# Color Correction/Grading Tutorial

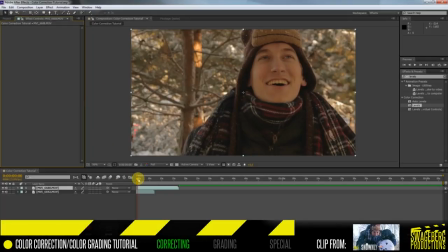(4:10)
Before we do that, however, I'm quickly going to correct the left shot first. I'm going to add levels to the shot and make sure the blacks are as dark as possible and make sure the whites are as white as they can be before they blow out. The good thing about levels is that you can see where the colors actually start to clip.
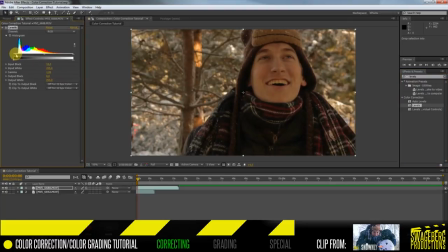(4:27)
So just bring in your arrows a little to the middle and make sure that they don't clip. You can see if they clip when they pass over one of the lines.
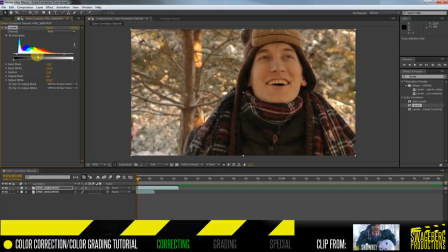(4:36)
Now you can use the middle arrow and push it in any direction to get either more or less contrast. Now if you click the drop down menu, you can select either of the three primary colors. Let's select red and make sure the snow isn't orange, but white.
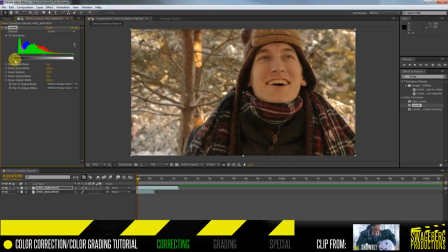(4:52)
To get the most professional look, you want to make sure that your whites are white and your blacks are black. Unless you are going for a very stylized grade, of course. There, we messed around with the primary colors a little bit, and the image now seems well balanced.
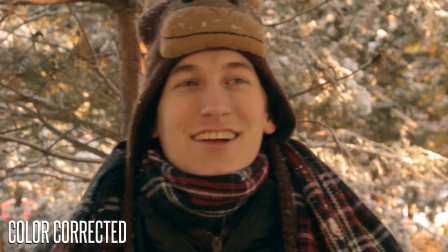(5:07)
This is a good base that we can grade. But first, let's correct the other shot to match up with this one.
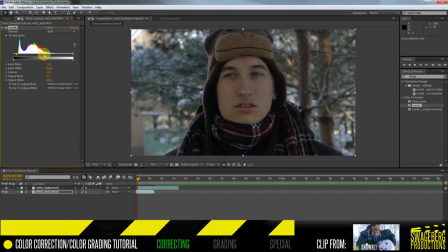(5:16)
We're starting the same. We're pushing the shadows down a little bit and pull the highlights up a little bit.
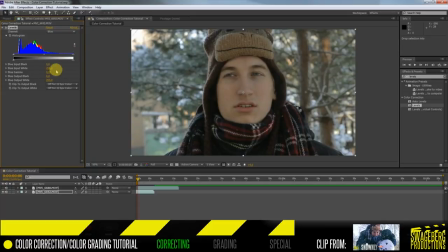(5:21)
Now we'll go in the red channel and pull the red highlights quite a bit up. Also, the midtones of the red should go up a little bit. Now we're going to do the exact same for the greens. Lastly, we notice that the blues pop a little bit more in the first shot, so let's push these down a little bit as well.
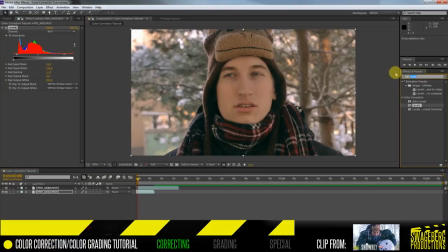(5:39)
The first shot seems to be a little bit more saturated, so let's add Colorista 2,
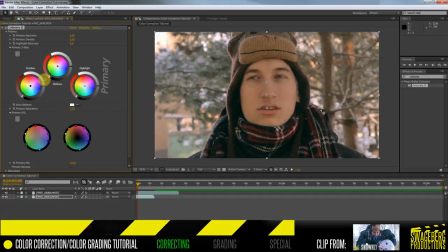(5:44)
push the saturation to about 5, and give the midtones a little bit of an orange hue.
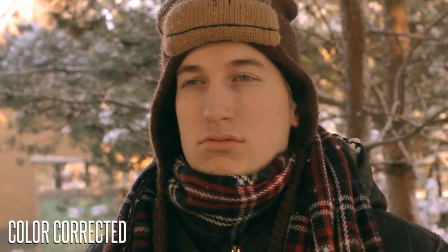(5:50)
And there, now the shots are quite well balanced. We can't get them exactly right because the sunshine seems to have moved around a little bit as well,
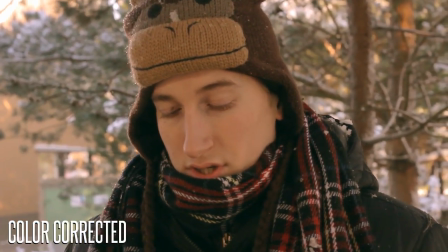(5:58)
but once we're done grading it and have another shot in between, no one will notice. Although this was quite an extreme case,
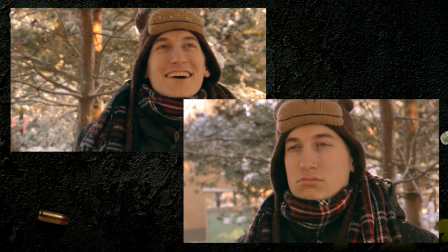(6:05)
you want to make sure that you color correct each shot and that especially shots that follow each other are well matched and the colors aren't off.
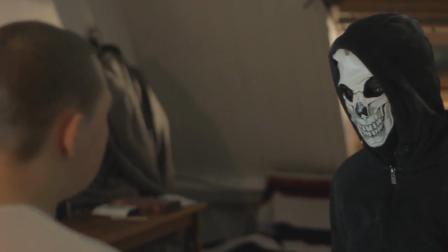(6:14)
Let's take another quick look at another example. This is a clip from Scratch, an upcoming little three-part web series that we've been working on for quite a while.
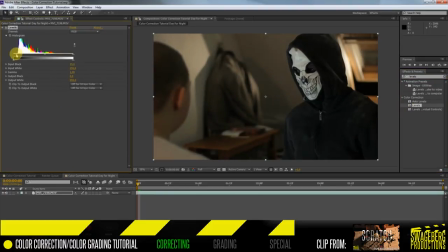(6:22)
In this scene, it's supposed to be night. There's some light creeping in from the hallway, but only that would not be enough to properly light our shots.
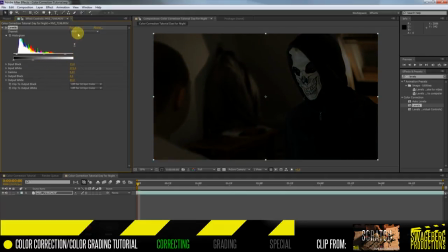(6:31)
In order to keep the ISO low and the shutter speed a little higher, we just lit the scene a lot more than you need for darkness. The original shot doesn't look like it's dark at all, so we simply played with the levels a little bit. That way we keep detail in our shadows, we lose some of the light as we make sure the highs and lows don't pop as much,
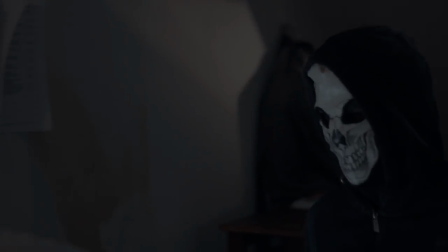(6:49)
and with a final color grade it already looks way more convincing. So, with all your footage properly balanced, it's now time for some color grading.
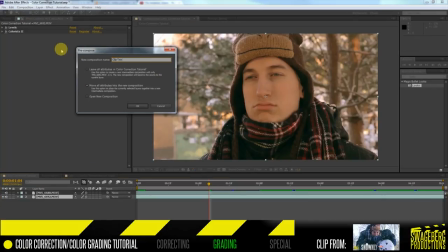(7:01)
Back to our initial two shots from Snowly. First, I'm going to pre-compose the layers I've applied my color correction to.
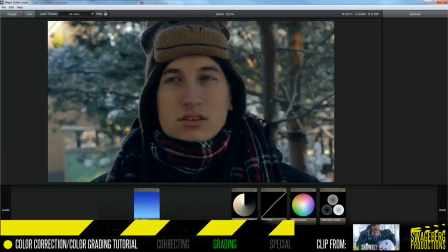(7:08)
Then I'm going to apply Magic Bullet Looks, a great plugin by Red Giant Software.
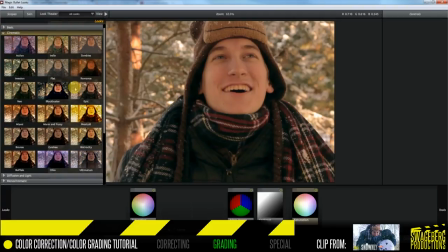(7:13)
I highly recommend getting this one. I'm going to select the preset that the plugin came with called Bistro City.
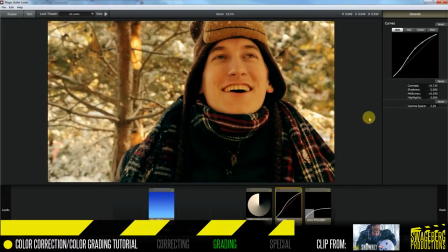(7:20)
With that opened, I'm going to turn off some of the corrections this preset came with.
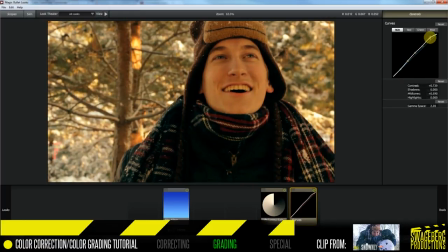(7:24)
I am shutting off some of the diffusion filters and make sure there is a lot less contrast. Next, I'm going to play around with the lift gamma gain a little bit. I'd rather have a little greener shadow instead of blue, and I really want the skin tones to pop a little bit more.
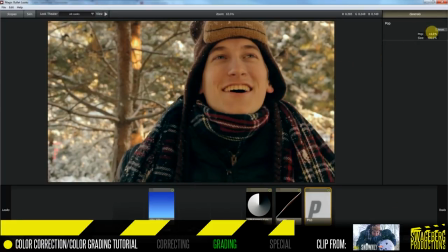(7:40)
Speaking of pop, I'll also add a pop filter. This allows me to make the natural color contrast of the image pop a little bit more.
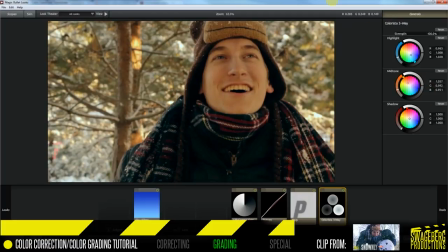(7:48)
Finally, I'm also going to add a three-way color wheel and push my highlights a little bit to the blue side.
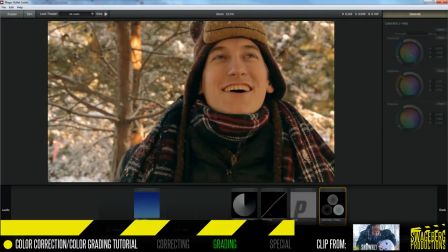(7:54)
My midtones up a little bit and the shadows a tad to the green side.
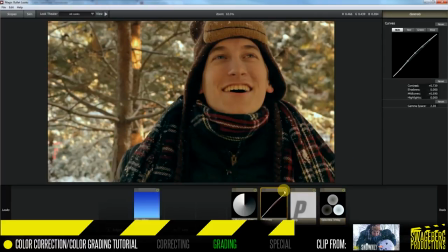(7:58)
I also want to make sure that I don't lose too much detail in the jacket, so I'll pull the dark tones up a little bit.
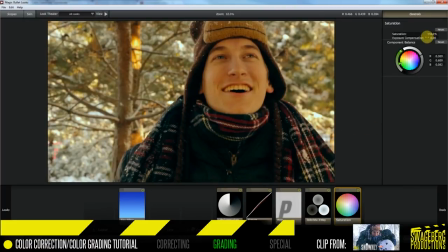(8:04)
I am also going to saturate my image a little bit more. About 105% should be fine.
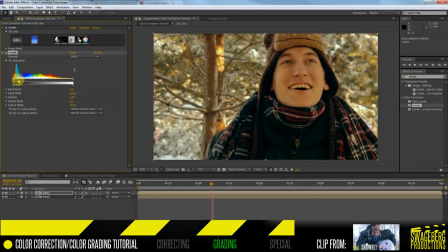(8:10)
Still feels a little bit dark for a sunny, snowy day, so I'm adding another levels filter and boost the midtones and highlights up a little bit.